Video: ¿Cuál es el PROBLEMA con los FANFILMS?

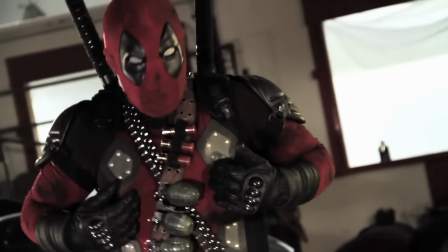7:59 O sea, todo esto del decorado y vestuarios, por lo usual, se debe a la billetera limitada de los encargados.
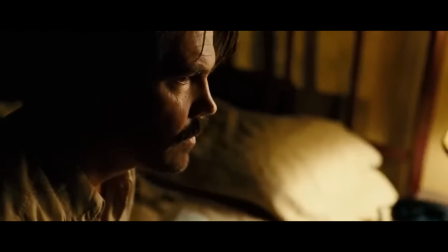8:06 Suceso que también influye mucho en los elementos detrás de cámara, como la iluminación o el uso de la paleta.
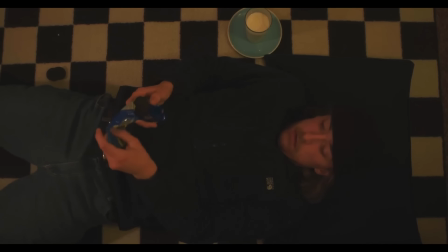8:12 Para concluir un poco esto, podemos decir que encontramos raros a los cortometrajes porque, número uno, no logran crear escenas inmersivas.
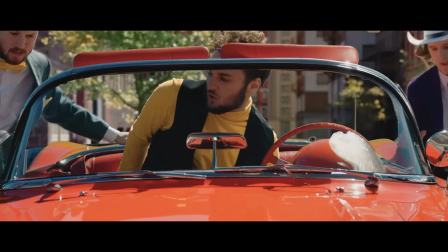8:20 Pero también hay casos donde es porque se alejan de esta naturaleza que al inicio esta naturaleza de hollywood donde las cosas son lo más estéticamente
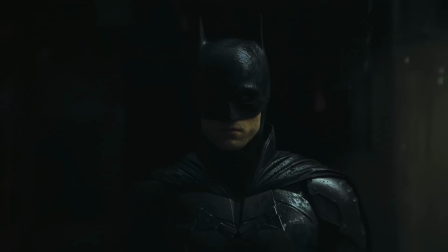8:29 atractivas posibles pues para que la gente los vea y no es sólo algo que pase con este tipo de proyectos ya que cuando largometrajes consolidados adquieren un estilo
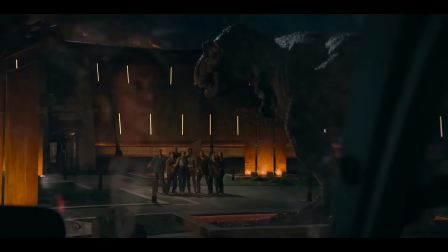8:37 que se aleja de lo convencional de lo atractivo y fácil de leer la gente también se extraña más ligeramente
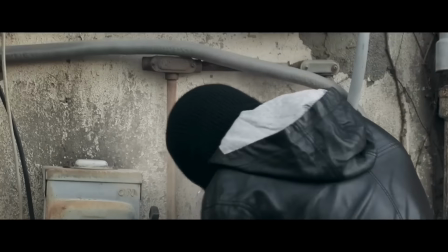8:45 pero lo hace y no me malinterpreten no es para nada el mismo caso con los proyectos de fans ya que no se alejan intencionalmente.
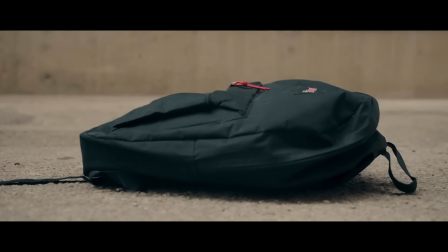8:52 Muchas veces es sencillamente un error por inexperiencia. En Whiplash se puede ver un poco de esto.
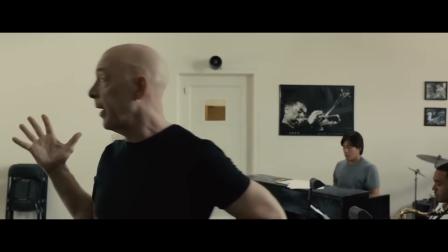8:58 La graduación de color no es como fue en su primer intento. La película es amarilla mientras que el corto es... normal.
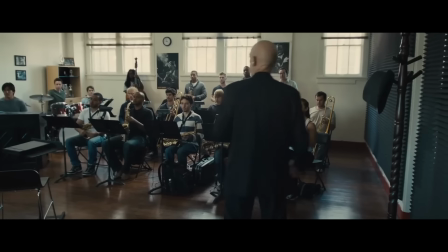9:07 El corto usa colores suaves que vemos en nuestra vida diaria. Las únicas luces que encontramos son las de las ventanas.
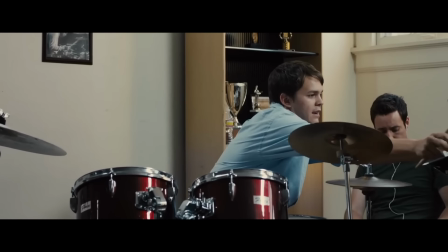9:13 Son fuentes de luz del ambiente que crean sombras suaves y un aspecto naturalista sin querer serlo.
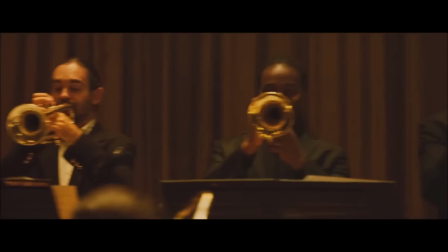9:18 Cosa que contrasta demasiado con la luz que se usa en la película para contrastar, valga la redundancia.
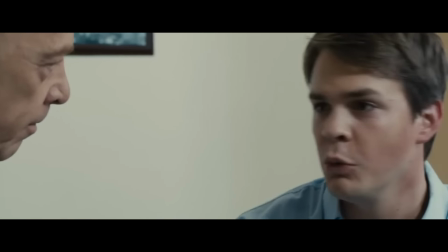9:26 Whiplash va en gran parte de abusos y dramatismo. Dime tú, ¿qué escena transmite más tensión entre abusador y abusado?
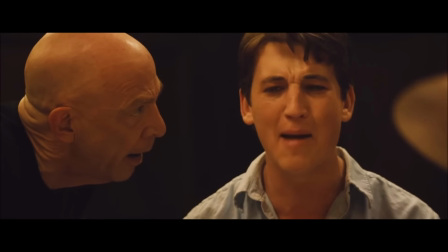9:33 El color influye mucho en las emociones que tenemos al verlo. Por eso se modifica esta cualidad de postproducción con programas especializados.
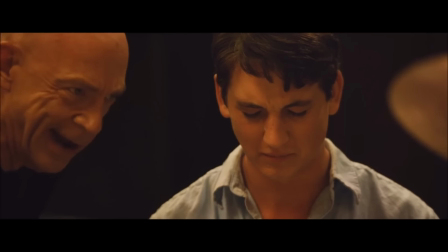9:41 Aquí los colores elegidos para maximizar el sentimiento dramático giran en torno al amarillo y a lo saturado.
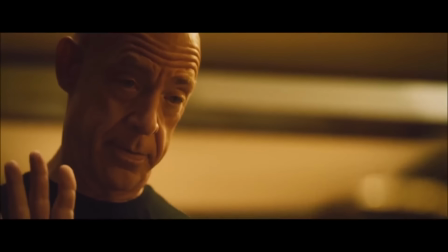9:46 Colores que, por contexto, vinculamos a la ansiedad
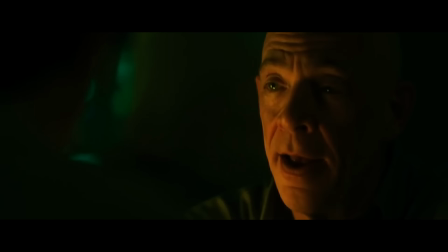9:52 La presencia de las sombras es así de dramática porque un ambiente o un personaje tan consumido por sombras nos transmite maldad.
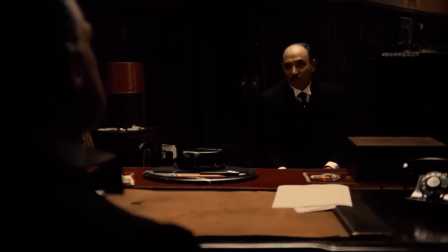10:00 Es algo que se usa desde hace décadas, pero mejor dejo eso de lado porque parece que explico por qué el agua moja.
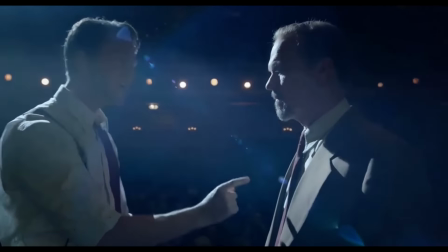10:06 Los largometrajes se esfuerzan por transmitir las emociones del mensaje usando todos sus recursos.
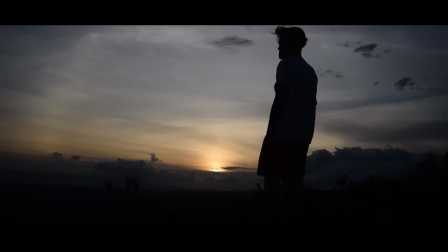10:11 Los más obvios son la fotografía. Hasta los cortos independientes lo hacen de cierta forma.
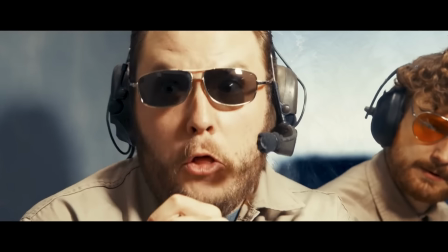10:16 Pero si nos metemos un poco a esto de los proyectos de fans Podemos ver un uso mínimo de
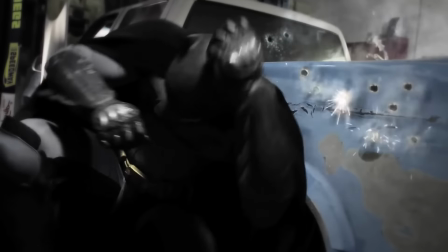10:21 este recurso visual Porque no saben cómo o solo no quieren usarlo Y sí,
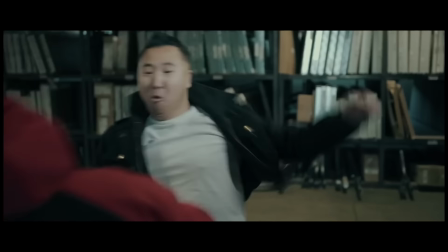10:27 suena algo mediocre Y lo es Ya que desde la premisa de la mayoría de estos proyectos Uno puede apreciar que son
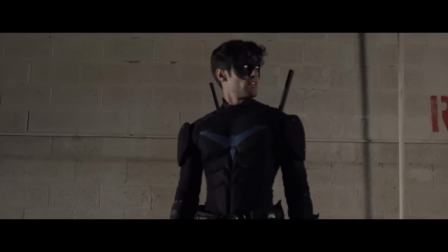10:33 hechos por fans Que se centran en lo más superficial de sus personajes No quieren tratarlo como alguien
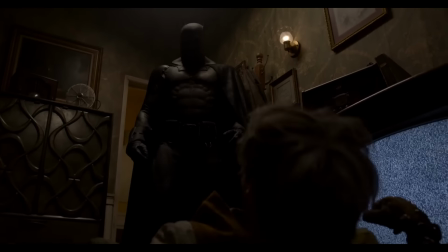10:38 consciente Sino que quieren verlo haciendo cosas gloriosas e increíbles Notas
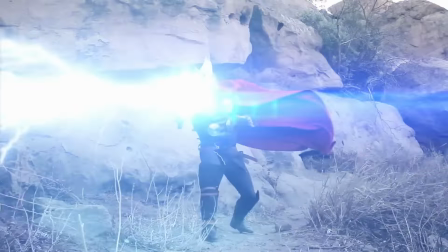10:43 esa intención desde que ves que la gran mayoría son versus entre personajes similares Este
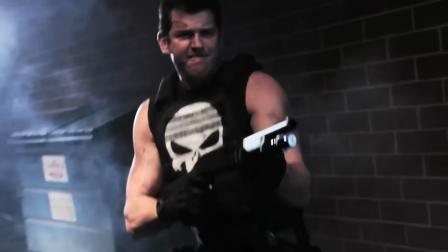10:48 tipo de proyectos fanmade están para cubrir la necesidad morbosa que
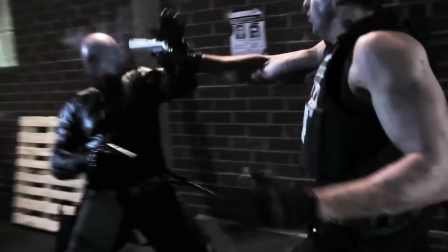10:53 todos hemos tenido en algún momento El saber quién le gana a quién Pero aunque sea difícil de creer,
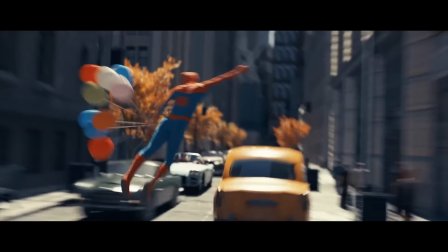10:59 hay una pequeña parte que quiere hacer algo más Por ejemplo,
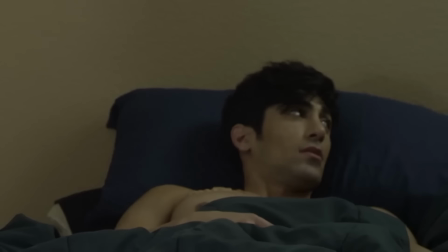11:02 en la serie Nightwing se quiere tratar al protagonista como un personaje humano Con necesidades y todo lo que conlleva pero que me da flojera
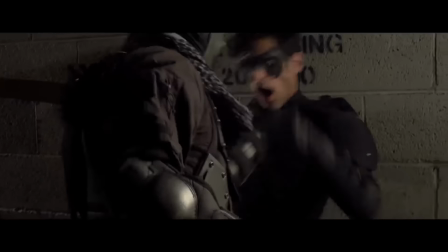11:10 explicar El punto es ese, aquí Nightwing es una persona, una persona en un drama que tiene que evolucionar.
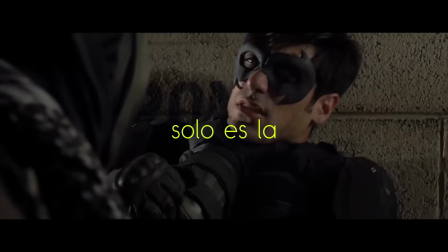11:17 Eso suena bien, pero solo es la idea. Volvemos a lo mismo.
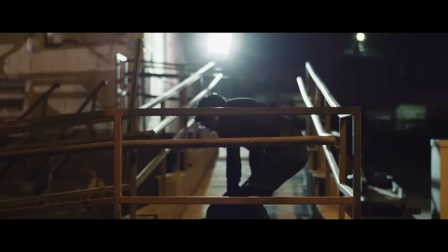11:22 Tal vez aquí sí se use de manera más óptima el color y la iluminación, pero el uso de planos sigue siendo bastante limitado en tomas como esta.
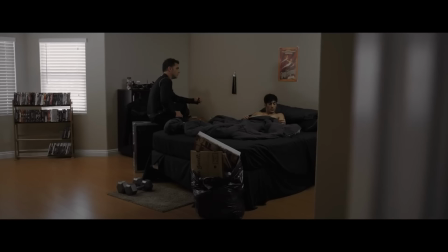11:31 En esta escena hay un personaje que está en un tipo de estado médico crítico,
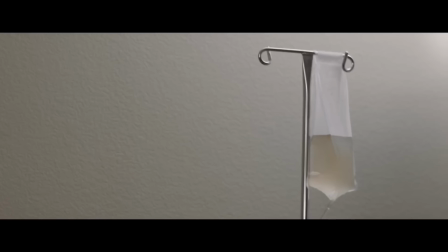11:35 pero en la habitación casi no hay nada que remita a atención médica por lo vacío que está. y solo es la punta del iceberg,
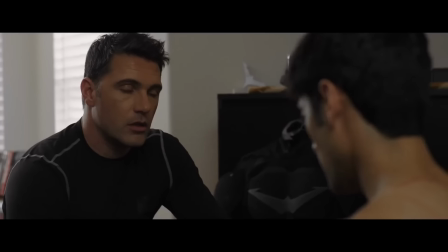11:41 porque la ambientación o la inmersión no solo se rompe con planos, sino también con el soundtrack,
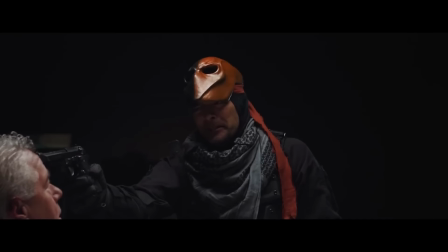11:46 el diseño de vestuarios, el código actural o la propia actuación de los actores, que son cosas distintas.
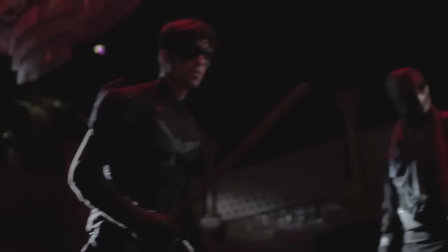11:53 Miren, empecemos con el diseño de vestuario. Se puede ver claramente que esto no tiene preproducción detrás.
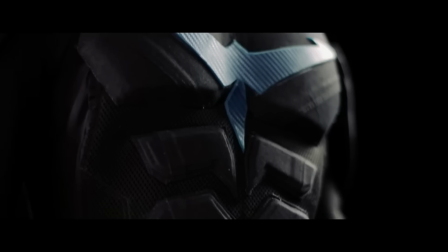11:58 El traje del protagonista es un traje sencillo. Aún con estos detalles de armadura, no se ve completamente bien y no termina de cuadrar.
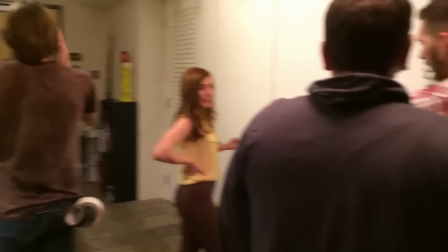12:06 De nuevo, el objetivo de los fans detrás de esto es traer a la realidad el traje original de la forma más bien digna posible.
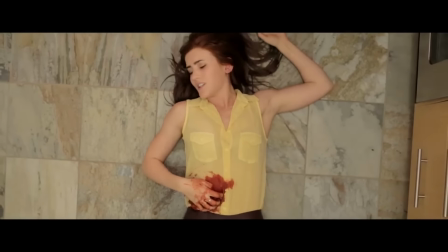12:13 Todo sin realmente saber las características de la propia realidad. Aquí ya entramos al terreno de la visión artística de la que tanto he hablado.
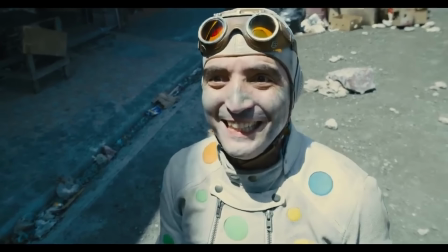12:22 Vean, los trajes o vestuarios son parte del diseño de producción. Este diseño de producción se sujeta a la propuesta artística.
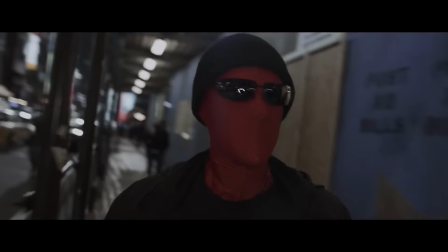12:29 No se puede caracterizar a un personaje sin tener clara la intención que se quiere transmitir primero.
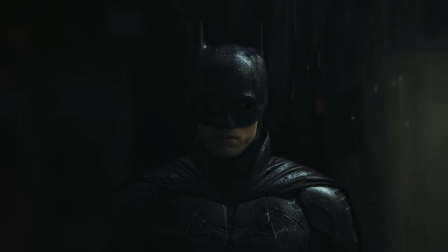12:34 Otro ejemplo, en The Batman se tiene esta idea de hacer el traje del superhéroe con elementos que podemos reconocer porque la intención de la película es justamente eso.
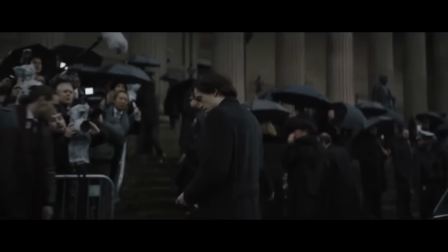12:43 Es una visión aterrizada del personaje que se sustenta en la fotografía o algo incluso más importante.
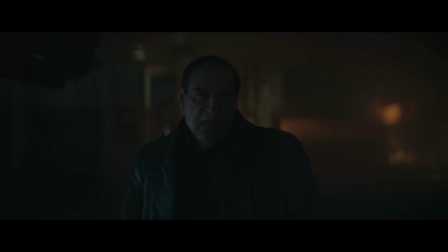12:50 El diseño sonoro. Algo que dejamos de lado muchas veces.
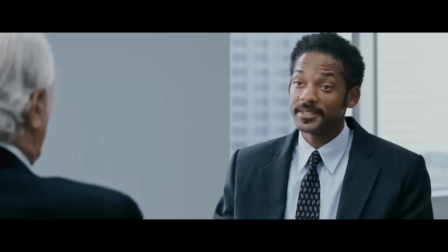12:55 Lo que tiene sentido porque estamos acostumbrados a que se haga bien o al menos eso por parte de producciones oficiales,
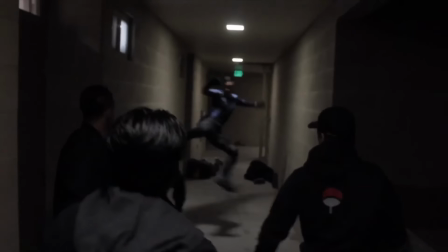13:01 ya que puedes cerrar los ojos para no ver una toma mal Pero no puedes cerrar los oídos,
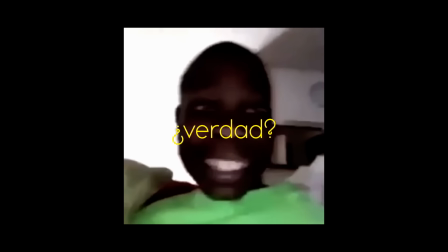13:06 ¿verdad?
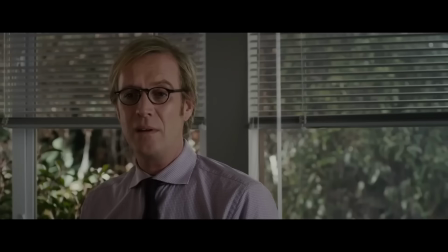13:07 El sonido, al menos por norma hollywoodense, está hecho para ser cómodo, claro, entendible y para tener una relación directa con la propuesta del director.
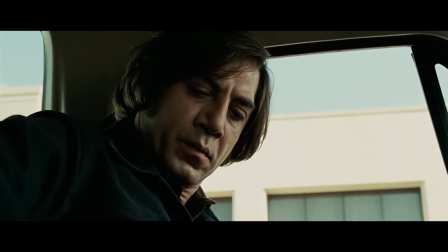13:16 Si es que hay una. Cada diálogo o pequeño sonido es parte de la narración de la historia.
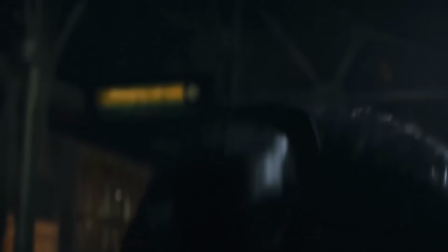13:22 Por ejemplo, aquí en The Batman se dejan los ruidos ambientales para evocar este sentimiento de realidad.
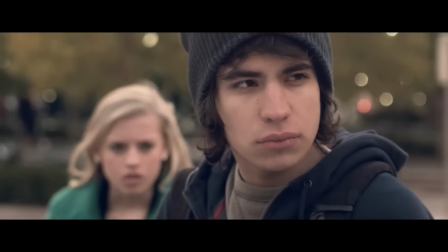13:30 Quitan la música para que sea lo único que escuches. Y en contraste con esto están los fanmates que abusan de las pistas musicales heroicas
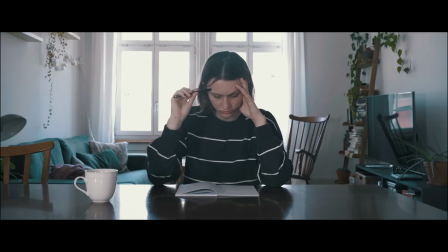13:41 O también los cortometrajes que quieren sostenerse únicamente de su soundtrack
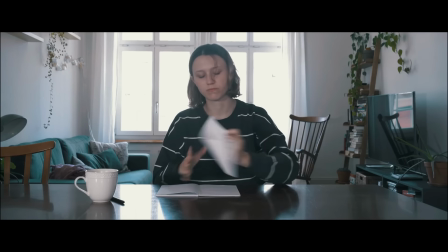13:46 Ya que no hablan debido a que hay una cuestión actoral que no pueden afrontar
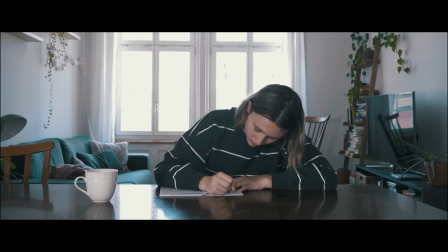13:52 Actuar es difícil, lo que es raro porque ¿Quién vive en un mundo donde nadie dice una sola palabra?
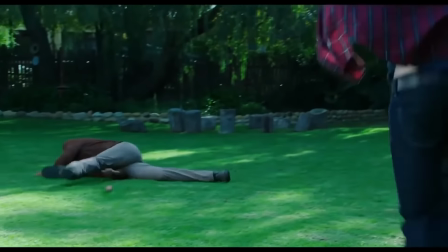13:58 Estos proyectos fallan porque las historias no se los cuentan con un solo recurso
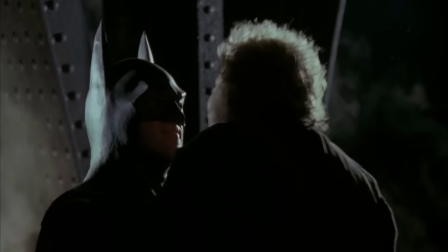14:03 Estamos acostumbrados a que nuestros personajes favoritos tengan distintos tipos de interpretaciones
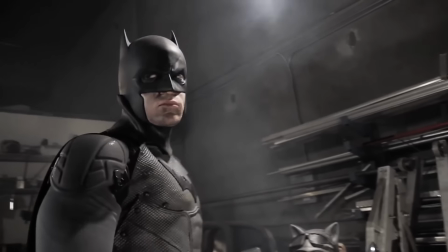14:08 artísticas Y se nota cuando una versión hecha por fans no tiene esto detrás
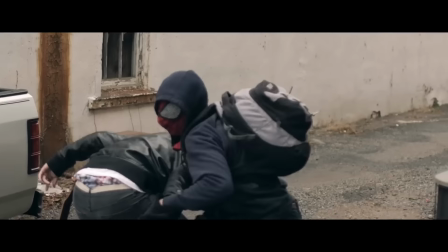14:12 La única intención de muchos de estos productos es saciar esa necesidad de ver a
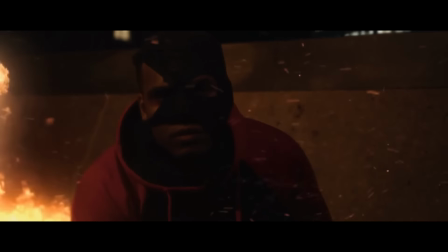14:18 un personaje idéntico a su versión original Y eso es lo que hace que esto se vea tan... raro Pero, para variar,
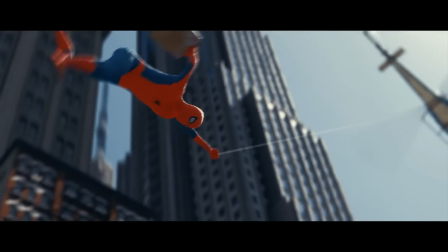14:25 también hay proyectos que usan eso a su favor Como lo es Cake Day Un fanfilm de Spider-Man que no es perfecto,
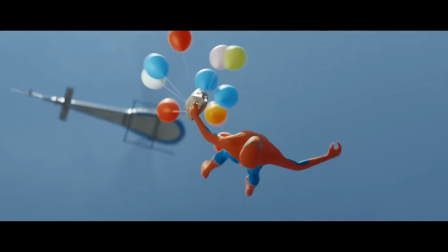14:32 pero que cumple con lo que promete Ser un homenaje al tropo más clásico del personaje,
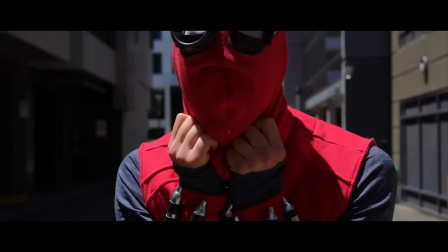14:37 pero de una manera distinta a otros proyectos que también quieren ser ultra fieles Porque aquí no se intenta que todo se vea ultra admirable,
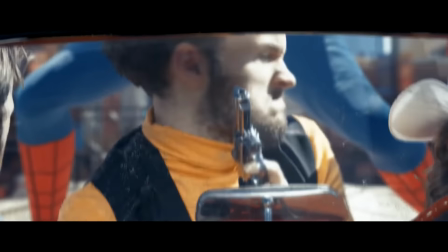14:45 intimidante o rudo Aquí lo que era absurdo en el cómic es absurdo también,
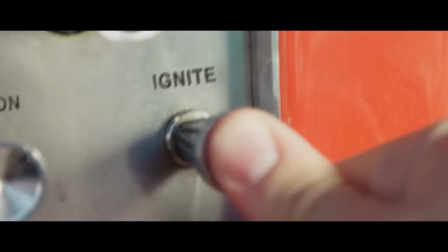14:50 sin ningún tipo de vergüenza Digo, un auto activa el modo turbo de la manera más caricaturesca posible y los villanos hablan como
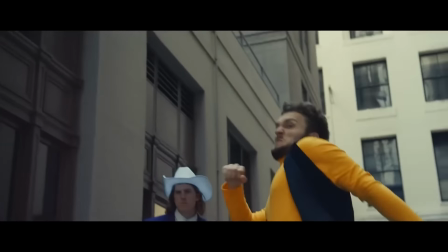15:01 Villanos de cómic Al director no le importa que esto sea tonto y no super rudo porque esa es su intención
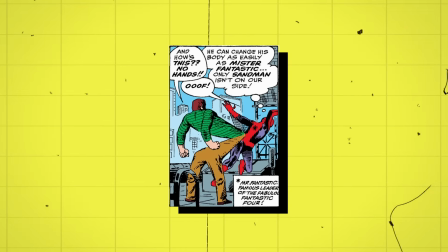15:08 Homenajear los cómics más clásicos del personaje y todo lo que conlleva Se ve en la propia apariencia del traje,
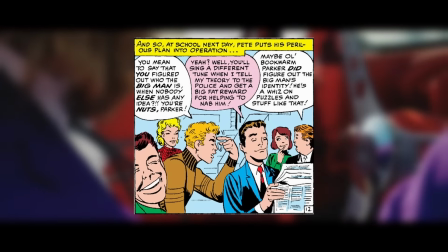15:15 la forma en la que hablan, los vestuarios, la paleta de colores Todo es una adaptación fidedigna de cómo los cómics veían al mundo de la época de los 60
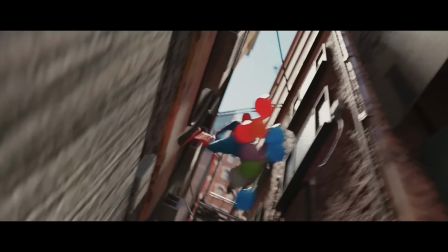15:24 Tanto en su moda como en su tipo de ciencia ficción
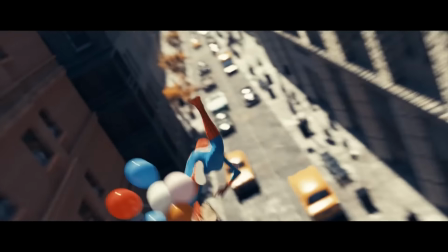15:28 Este fanfilm de Spider-Man sobresale de los demás no solo por tener unos increíbles efectos visuales,
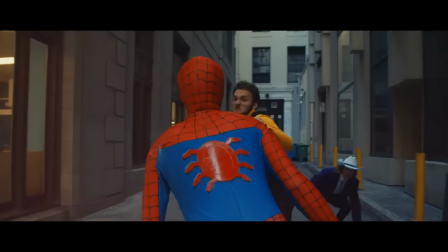15:34 sino también por proponer una idea y formar su lenguaje a partir de ella.
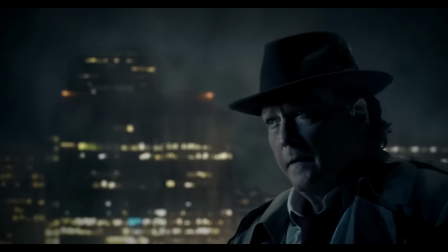15:38 Es muy distinto a las decenas de otros proyectos similares como este otro corto de Nightwing,
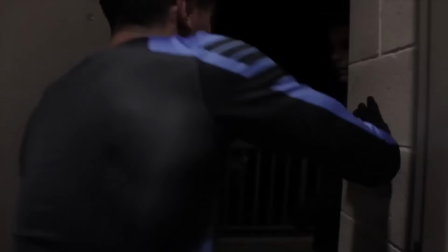15:43 donde esta vez no hay ninguna intención de adaptar algún suceso de sus cómics, sino que tienen el objetivo de recrear el estilo de otra serie. Y dejando el vestuario de lado, podemos ver que muchas cosas no son correctas aquí.
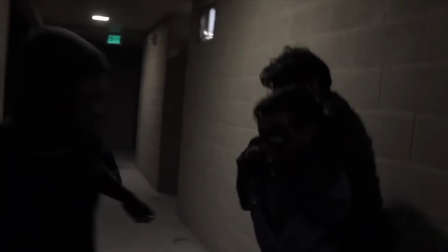15:56 La coreografía de pelea está bien desde cierto punto de vista, pero se puede apreciar que el pasillo es uno que tenían disponible y nada más.
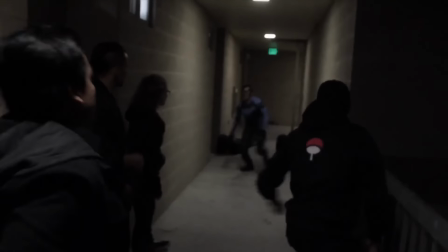16:05 Y es que, para entender por qué esta pelea se siente tan antinatural,
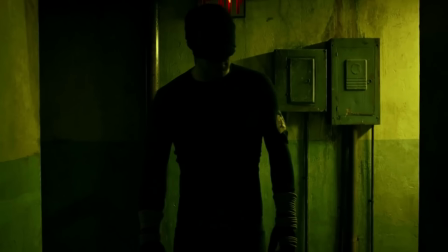16:10 primero tendríamos que entender cómo funciona la acción de lo que quieren imitar.